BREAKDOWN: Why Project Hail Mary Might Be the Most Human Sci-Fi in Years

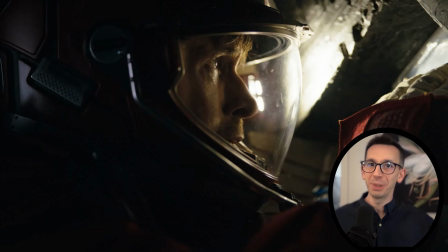(0:00)
How do you make someone deep in outer space feel down to earth? Project Hail Mary looks like a great film based on the trailer, and I'm going to break down exactly why using filmmaking techniques. And right off the start, the opening shot communicates so well the premise of the entire film.
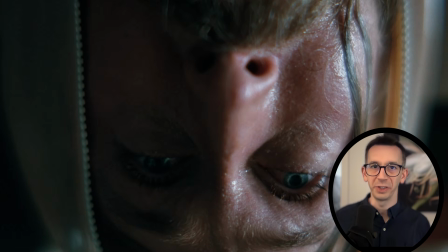(0:16)
Our protagonist Ryan opens his eyes upside down. Not only does this hint he's in zero gravity, it also says the guy is literally in over his head.
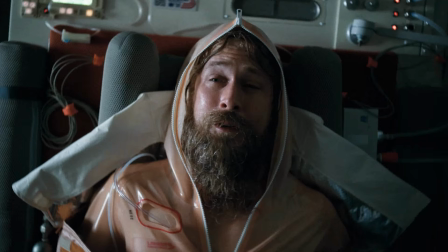(0:25)
And he spends the rest of the story turning things around. The sets are a beautiful extension of Ryan's personality.
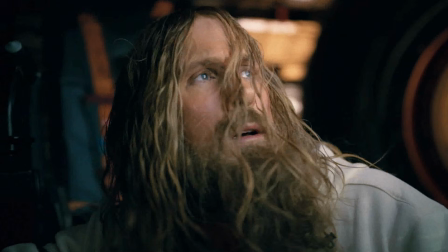(0:31)
Look, they match the colors in the set with his clothes, and even his hair. The colors are pretty much all organic, and everything feels kind of raw and gritty, like him.
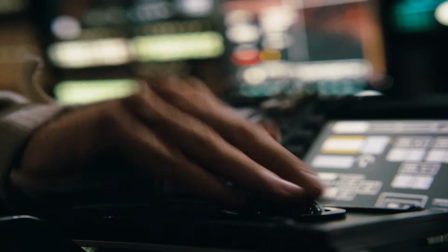(0:40)
Look how the controls here wiggle around with his frantic handiwork. It's not polished or sterile like lots of other sci-fi ships.
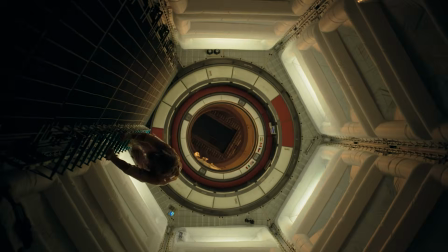(0:47)
They have this vintage Star Wars 2001 feel because the ship is mostly lit from the lights within the set.
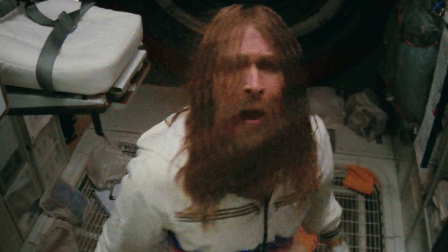(0:54) He spoke up from a coma.
The way Ryan talks on the ship isn't the normal way we imagine an astronaut communicating.
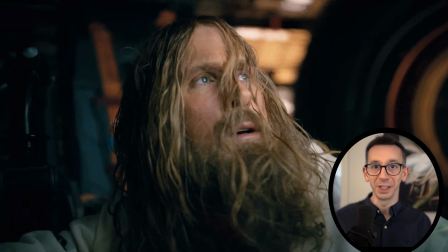(1:00) I'm several light years from my apartment.
He's whiny. And notice how he doesn't say he's several light years from Earth. No, from his apartment, keeping everything feeling intimate and real. The directors, Phil Lord and Christopher Miller, worked on the Spider-Verse franchise.
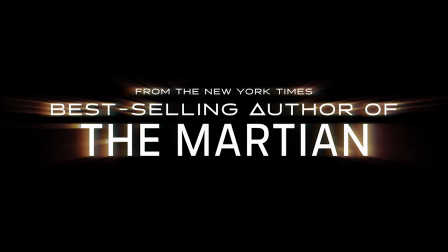(1:15)
The author, Andy Weir, also wrote The Martian. And the scriptwriter, Drew Goddard, also wrote the screenplay for The Martian. So it's an all-star team of filmmakers who have a track record of making characters feel relatable. And the stronger the audience can relate to the characters, the more we connect with the story.
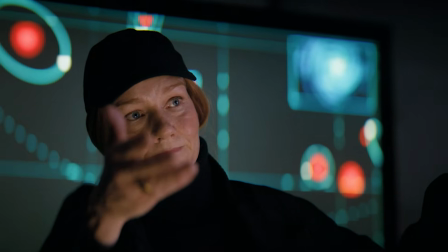(1:31) Why? We don't know.
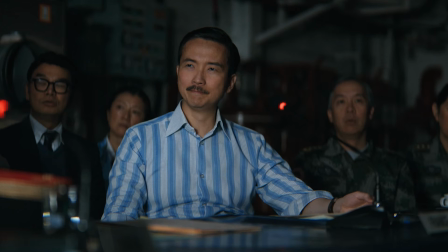(1:34)
And then you've got all these scientists and other workers, all dressed work casual, slouching postures, also very relatable.
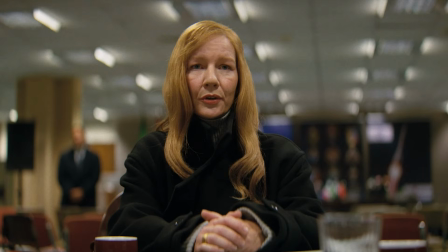(1:41)
Eva, who is responsible for the mission, is also very personable.
It's what you Americans would call a long shot.
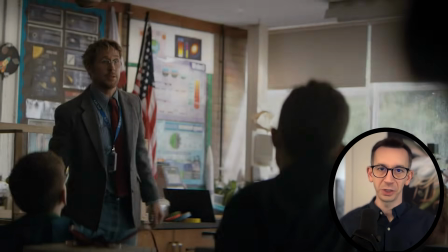(1:48) She sounds just like my Scandinavian aunt.
Look at this shot. How Ryan communicates his character arc with his body.
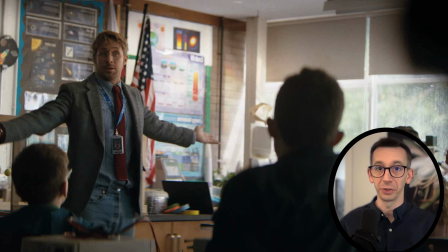(1:54) What, me?
Which is how I would react in a situation like that. It helps me feel that personal connection with him.
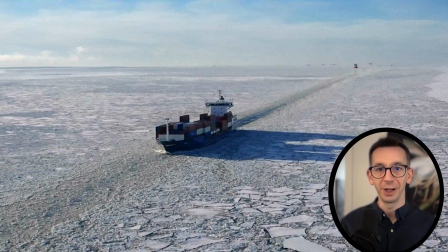(2:01)
This is also a great shot that communicates the isolation and the fear of the journey ahead. The film is shot by Greg Fraser, one of the most sought-after director of photographies in the industry.
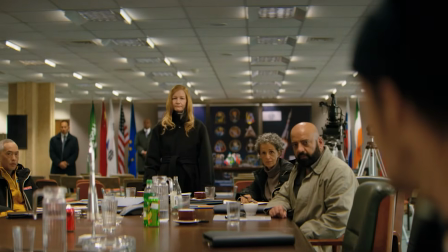(2:11)
He just shot the first 2 Dune films, and here he does a great job with the low depth of field, meaning only parts of the frame are in focus, to make Ryan appear more distant.
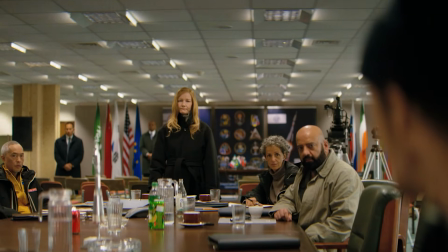(2:20)
See how it's just him, and then everyone else. And then he's not even in the same shot.
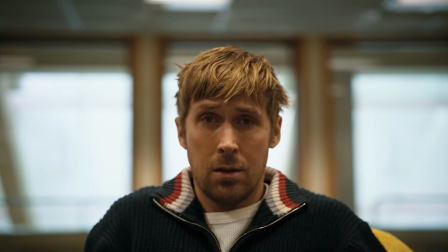(2:25)
They cut back and forth between them and him, so I can feel his dread just from the camera work.
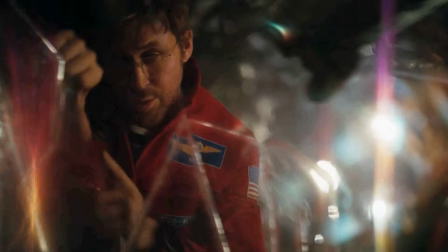(2:31)
And later on in the film, Fraser uses that same low depth of field out of focus between Ryan and Rocky to make them feel cozy and connected.
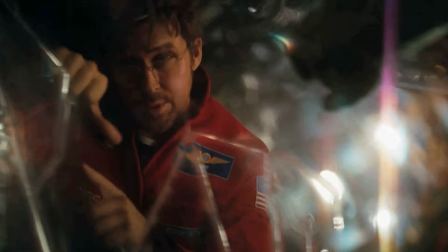(2:40)
This duality perfectly illustrates Ryan's central conflict, isolation and intimacy.
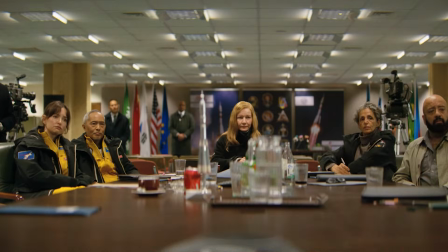(2:45) I put the knot in astronaut. I've never done a space. I can't even moonwalk.
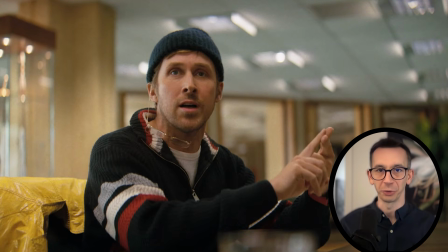(2:50)
Ryan makes these corny but relatable jokes during these tense moments to help ease the tension.
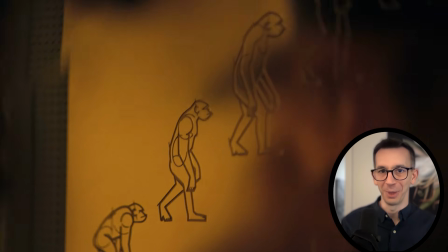(2:55)
And this shot tells a funny story. The evolution of man from apes, cutting to an anxious-looking Ryan with long primitive hair.
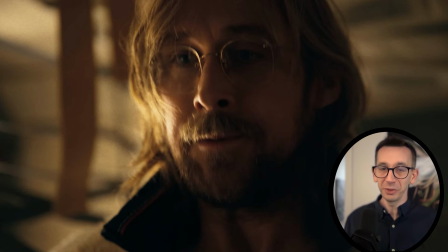(3:02)
It's like he's saying, what, millions of years of evolution and it all comes down to me?
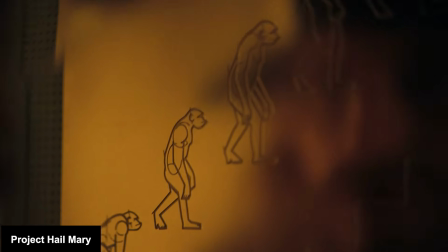(3:07)
In fact, the transition leading up to this shot is a reverse of one of the most famous transitions of all time,
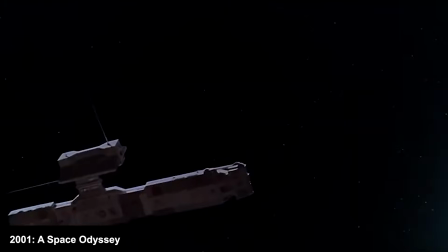(3:12)
from 2001's Space Odyssey, going from the ape bone to a spaceship. Look, this goes from a spaceship back to the apes.
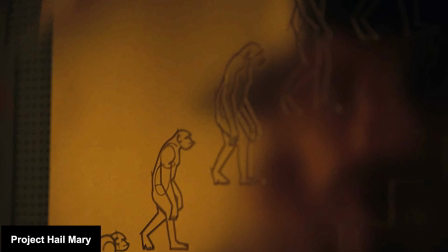(3:19) This is a historic moment.
And here's another really effective transition.
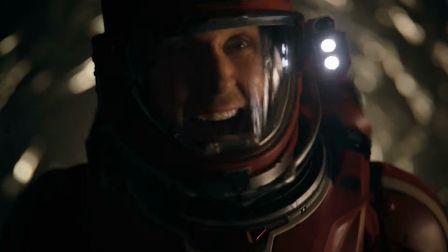(3:25) So, I met an alien.
From him recoiling in fear to him just sitting down and starts talking.
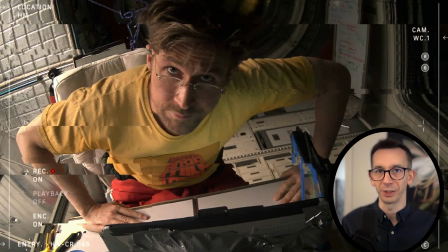(3:31)
This has kind of been the theme throughout the trailer, turning a scary moment into a gag.
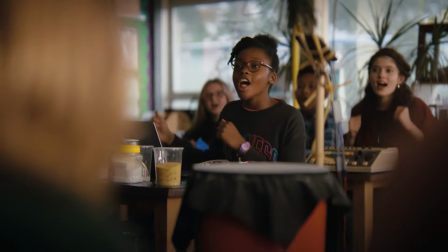(3:36)
But here's a genuine moment Ryan has with his students, throwing him that ball.
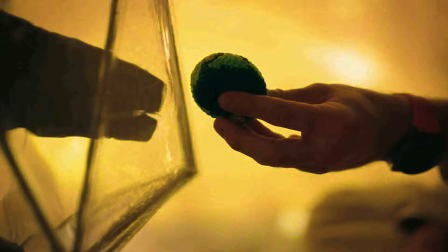(3:40)
And he carries that sweet connection he made with the students all the way to the biggest moment of human history.
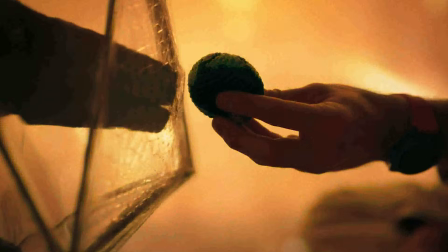(3:46)
Look how literal this message is. He holds the future of the planet in his hand, and he's sharing that burden with Rocky.
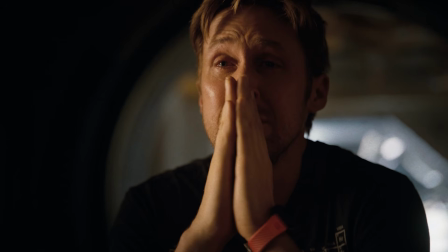(3:53)
And he's clearly going through a relatable struggle.
Some people are not good at things.
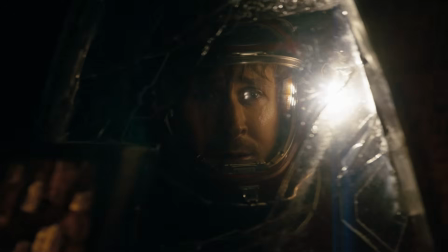(3:57)
And that quote, along with all of his upset faces up to this point, sets him up for this shot when he finally looks excited with Rocky.
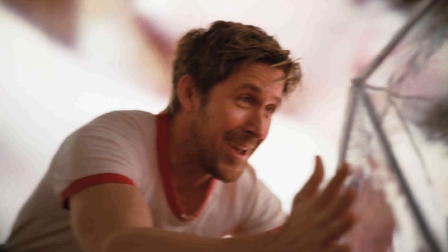(4:05)
We really feel his character evolving.